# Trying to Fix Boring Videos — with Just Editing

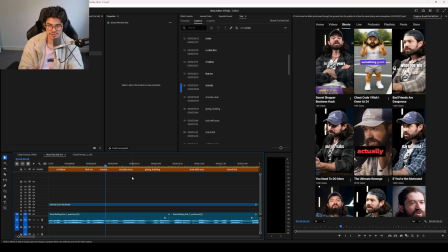But I do think if you put a tiny bit of effort into like how the sentence structure and how the words actually come out, it can make a big difference.
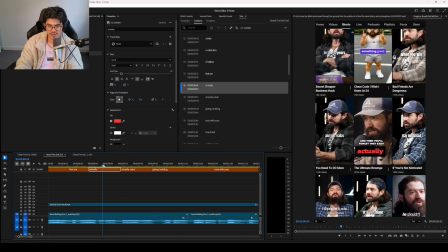For example, here, it's like, we don't want actually and value in the same thing. Here, we're going to go green.
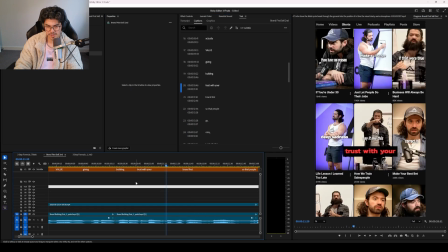Once again, these aren't going to make or break the video, but I think it's, so building trust, that should be on its own.
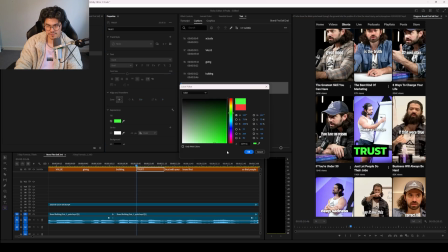We might even capitalize that, maybe make that bigger. Kind of just like emphasizing stuff and also just like, it's also just a great engagement thing, right?
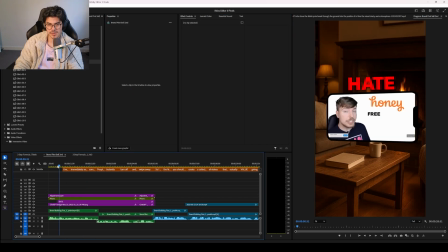Different colors, different sizes, etc., etc. Actually, we do, the final thing now is to create the textual hook and then we are done for the video.
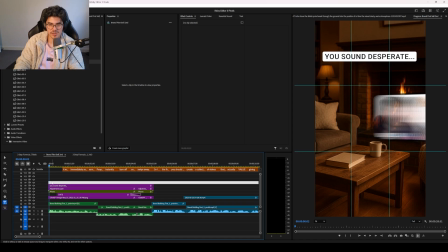Obviously, we'll do the sound design. My verbal hook just takes too long to get into the premise of the video.
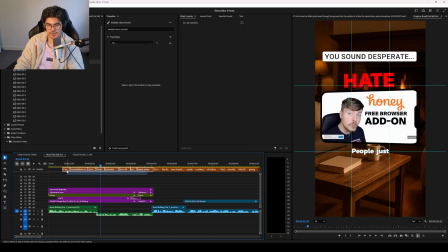So we're going to go with You Sound Desperate. Now, there's a lot of white on the screen, so I'm actually going to change the text to, now I'm just going to do the sound design and we'll watch it through later.
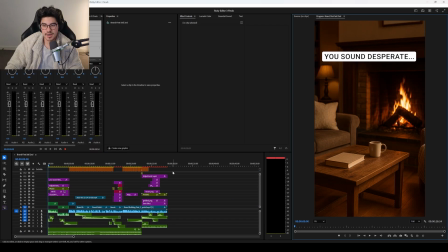Okay, so I've gone ahead and done the sound design. I've actually changed a few things as well.
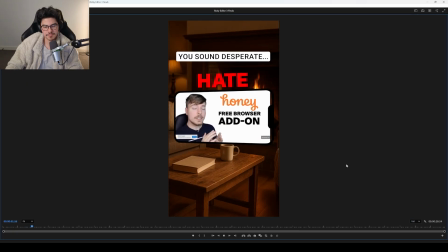Let's watch the video.
Viewers hate it when they're immediately sold something. People just instantly turn off and they swipe away.
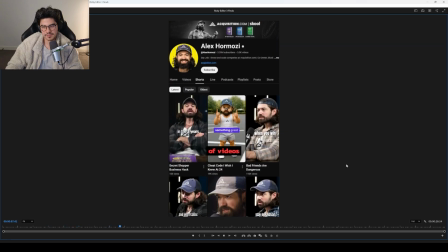So I think the first thing you should do is create a collection of videos that are actually value giving,
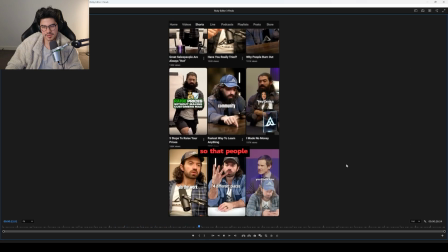building trust with your brand first, so that people go, okay, I actually like this brand.
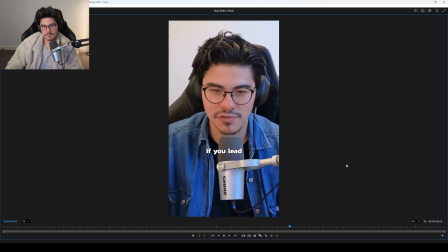It could be your personal brand. It could be a business brand, whatever. Because I guarantee if you lead with client converting content, people are just immediately going to switch off.
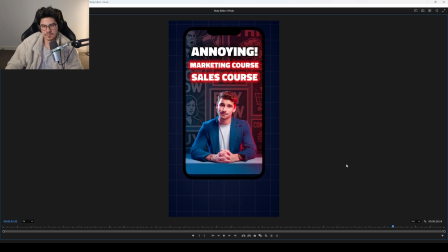And every time they see your brand, they're going to be like, oh, it's that guy that's trying to sell me something, or it's that corporation that just cares about sales.
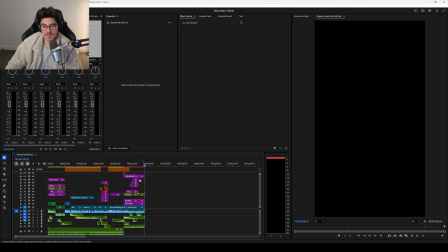Okay, so that's the video. And look, I don't know what you guys think. This is my breakdown of how I get a podcast clip into a final video. What I'm going to do now is I'm going to package it and upload it on our channel, Real Results.